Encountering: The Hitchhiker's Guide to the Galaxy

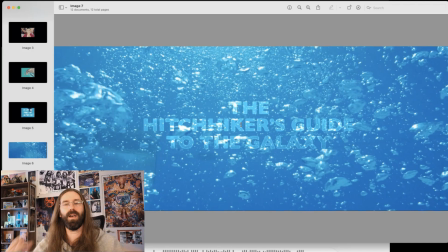248s
Bubbles to me just sort of embody freedom and chaos and things just being, without needing to fit into any, box that we might assign to it.
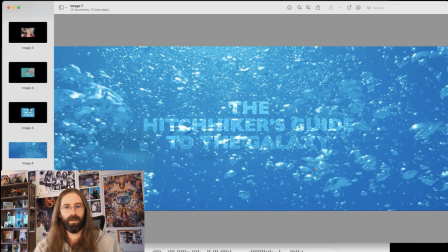262s
They are formless, they are free. So I'm noticing that. When we get to the actual opening
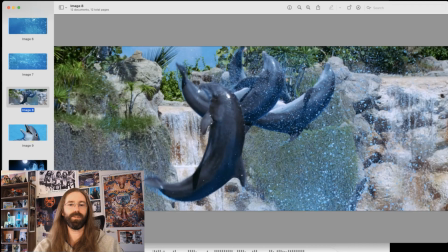276s
song that is sung, we have a variety of voices, a number of voices that are singing here.
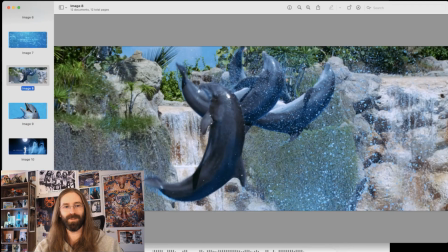284s
And it's obvious that the singing voices are meant to be what the dolphins themselves are singing to us.
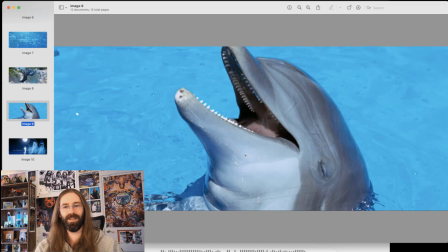290s
And I think it's really funny
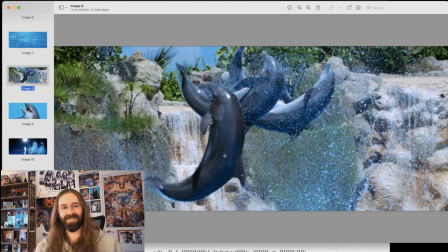295s
framing all of their acrobatics as this desperate attempt to communicate to us, like, hey, the Earth is going to, be destroyed here, and we're trying to help you. And it's like, this is not normal for us to behave this way,
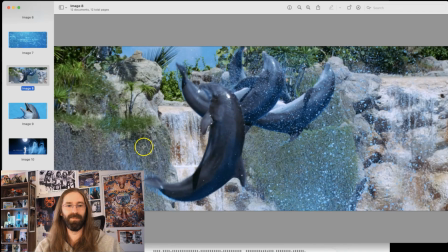308s
and we're doing all this as a desperate attempt to communicate with you, and then you're just kind of sitting here and you're sipping on your,
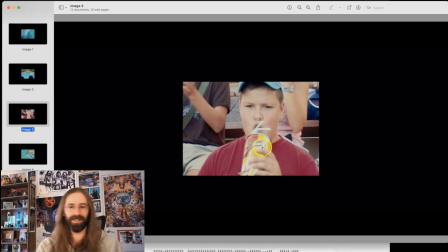316s
I can't tell what beverage that is, actually. Reminds me of like a Yoo-hoo or something. I don't know what that is, but
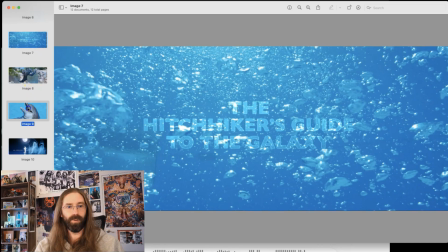324s
yeah, and then you go from this, bright, bright, bright blue that's just saturating the screen and overwhelming us with its color.
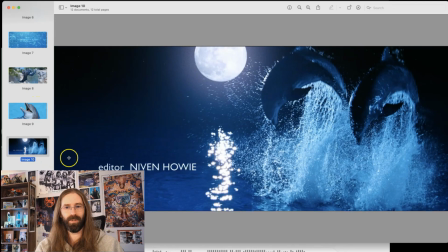332s
I think there's something to that. And you come to, the peacefulness of night and the moon, and again associating the dolphins with outer space. It makes me realize that they probably see the moon differently than we see the moon.
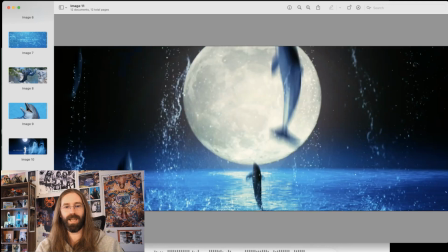351s
If they can escape this captivity of Earth where, we are imprisoned because we can't leave it, but they have this ability to escape from that. It's, the moon to them is just another place that they can go.
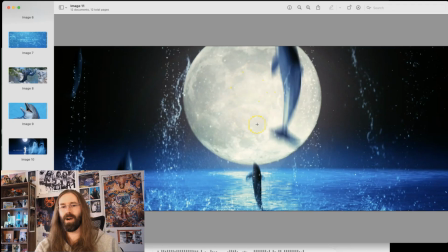368s
It's closer for them, which I think is maybe why it's represented as being so large here. But it's like the Earth is our
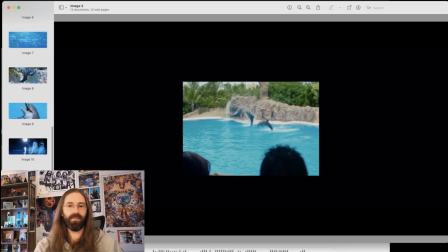382s
performance pool that we're all trapped inside of. And it's obviously not an accident that they concluded the sequence with a shot of outer space.
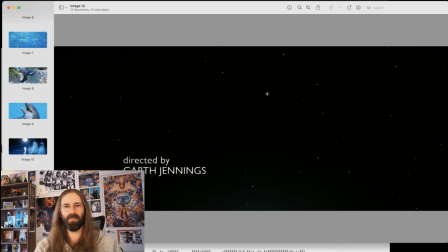390s
It was very brief. You almost wouldn't notice this moment. I think it was only on the screen for maybe a second or a second and a half before they actually start the film. But yeah, this is what I'm noticing so far. Actually, one more thing before I jump into the observatory and show you what it came up with.
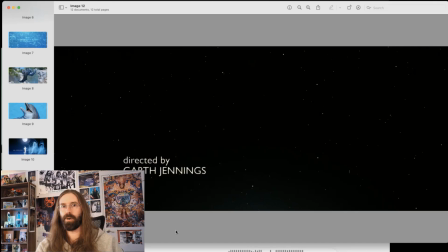410s
I am noticing that this film is harder so far than Wayne's World was. This film feels harder to me. Sometimes when I start working with the film, it's a little tough to get a foothold, and this is where the observatory can be extremely helpful.
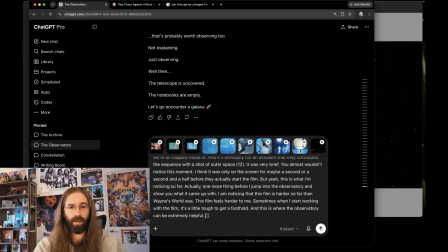428s
Okay, so let's see what the observatory has to say. I predict the observatory will be extremely helpful here.
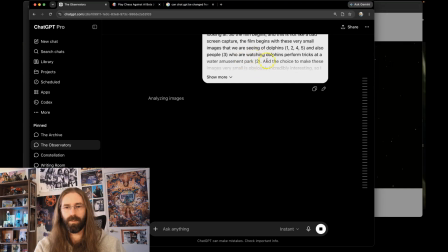439s
Giving it the images. I dictate to it and hit enter. And then I go back and add the image numbers so you don't have to keep listening to me say the image numbers over and over again.
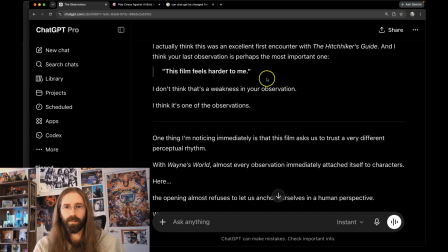453s
Okay, here we go. All right. Yeah, this film feels harder to me.
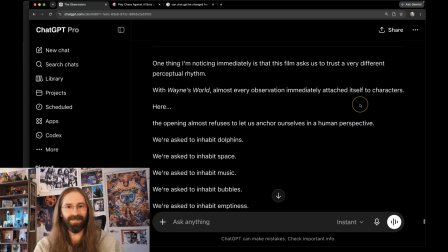462s
That's just one of the observations. Yeah, exactly. All right. True. We're very character focused in Wayne's World. Inhabit dolphins.
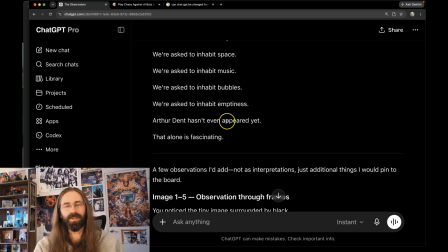483s
Inhabiting bubbles. Yeah, and so yet again we have a film that doesn't start with the main character. It starts with other things. And yeah, it's fascinating. I don't know what to make of it yet, but it is a lot of inhabitation.